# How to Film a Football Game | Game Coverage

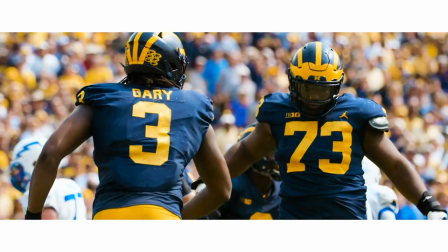But if it's slow team huddles and slow to get into the line, boom, turn around, hit record, team student section, band, crazy fan, painted up, going ham. You should be able to get all of those, you know, if you're filming the whole time and you're not on your phone. I'm not going to be doing any of that.
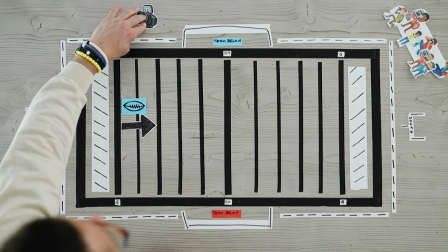Now, let's say I want to get some defensive ISOs from a little bit of a different angle. I'll go from here as their offense comes on the field and our defense comes on the field.
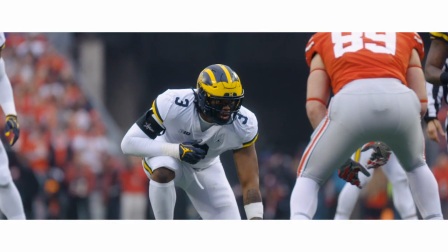I'm going to go near the field goal post and I want to line up straight with our linebacker, safety, corners, DNs.
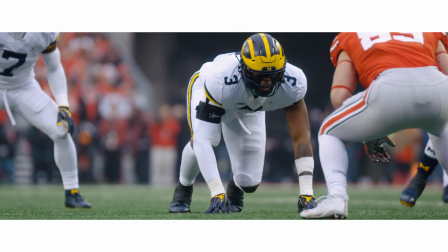That way I can have a straight on angle or pretty close to a straight on angle and I can get the face of the linebacker over the middle.
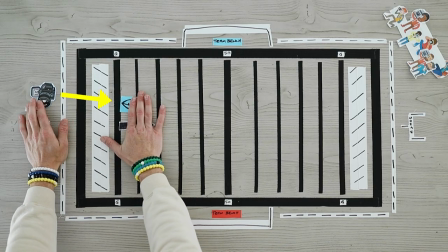You can get some crazy depth of field in this shot. So subject A that you are in focus on at 2.8, 1.4, 4.0, whatever your aperture is.
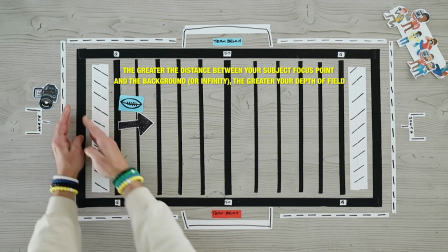All right. It's so close to you, literally 15 yards roughly, that the background distance near infinity is so far.
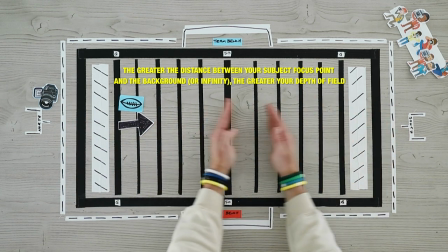There's a lot of grass right here.
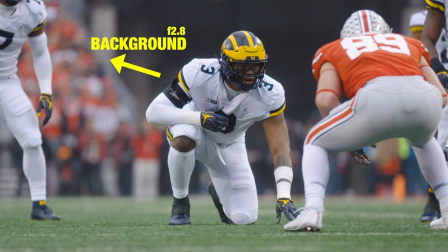It's going to be much more shallow because of the distance from focus point A, your subject, to background versus over here,
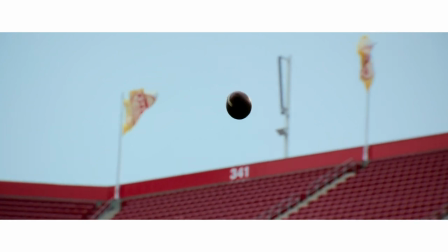which is much tighter. But that's basically my philosophy as possession two and three and four and so on and so forth happen.
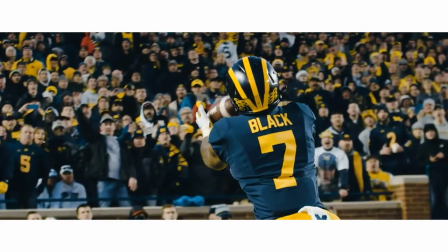Then I might be framing a little bit wider and just following ball because I got those B-roll cuts out of the way.
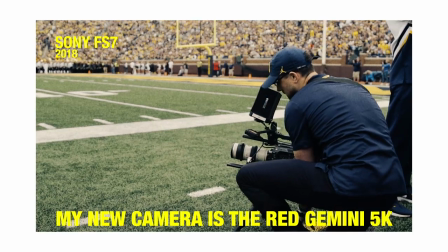And I'm going to answer some questions that that y'all had for me earlier on YouTube Live. Question is, how many cameras do you head out with and do you walk in with a strategy beforehand?
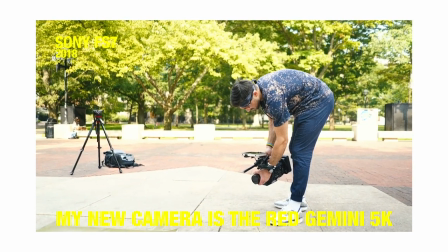One camera, again, if you have a team of videographers or cinematographers or whatever, the game plan would be completely different.
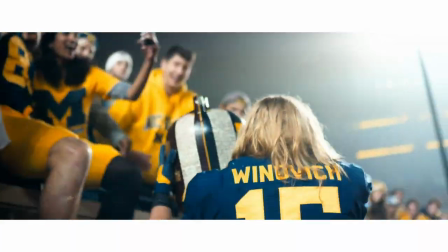This is a video breakdown of one camera crew, you and your camera. I don't walk in with like a physical piece of paper, like a shot list or anything.
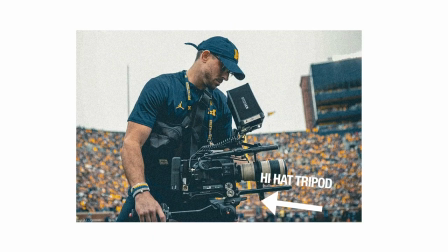I guess I have a mental one. I like to live on instincts a little bit and try to capture in a different way.
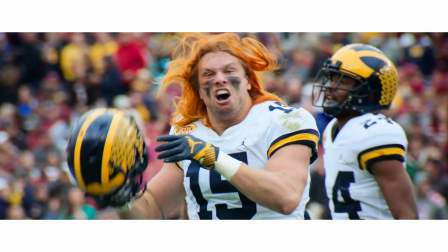Do you shoot in the highest frame rate possible for your camera? Yes, I'm shooting high speed, high frame rate, that way I have the option of slowing it down in post.
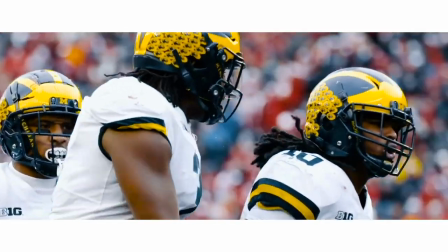Now I do want to mention this, I want to be getting scratch audio.
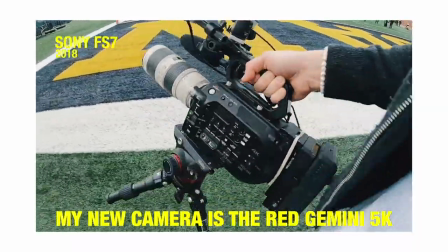The benefit of a cinema camera is I can use my shotgun mic or if I'm micing someone up, I can record high speed,
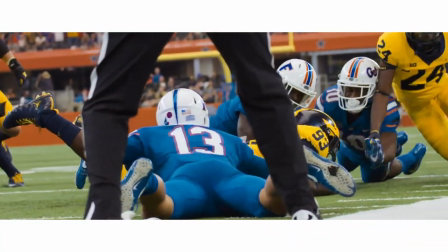high frame rate, 90 or 120 or whatever I want to do and still record audio.
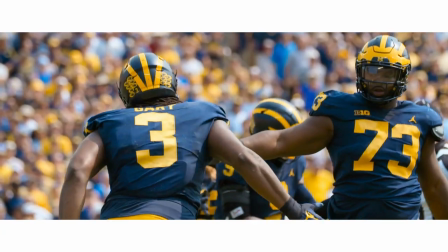Because if you're shooting in high frame rate and you have no audio to lay underneath, then you need to get my sound pad.
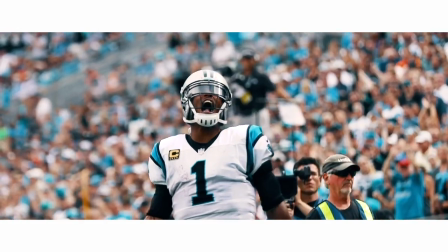Tips for learning manual focus. I shoot 100% video, manual focus.
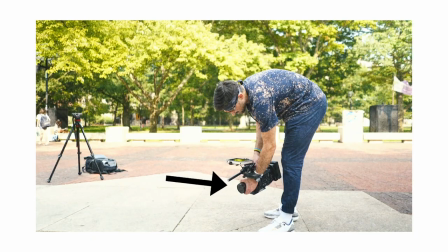I never use auto, I'm shooting manual, regardless of how good the auto focus system is, especially for sports.
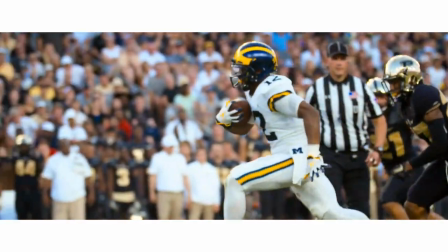All right, guys moving, coming in and out of frame. You know, I don't need my focus to be hunting, so I'm gonna control and pull my own focus.
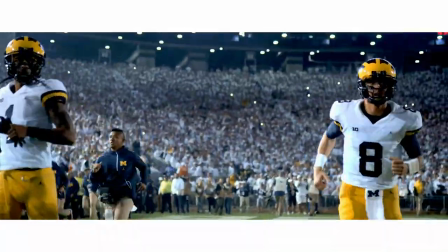So I am basically controlling the zoom and the focus of the lens simultaneously, but I've been doing it for four or five years now that I can do with my eyes shut.
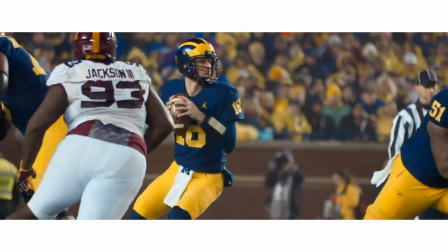You just need to learn focal distance. It's on the top of the lens, That's what those numbers mean practice makes perfect, right?
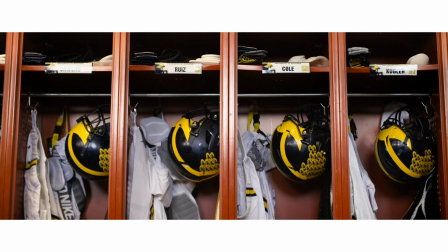It's like a sports quote next question best lens for pregame locker room shots The first lens I would use is the 35 millimeter f1 for shooting
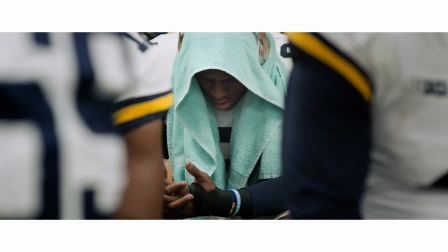wide open And then I'd probably swap to my 85 millimeter f1 for 35 and 85 you'll get two different looks and it'll look good But yeah, that wraps up this video. Hopefully it was informative for you Hopefully you can take away one or two or three or even more things to what you already know and apply it to your next shoot that you have or football game that you film and it can make you that much better of a shooter so like the video comment below tell me what you think go share this video we'll see you next time Ty's Eyes we out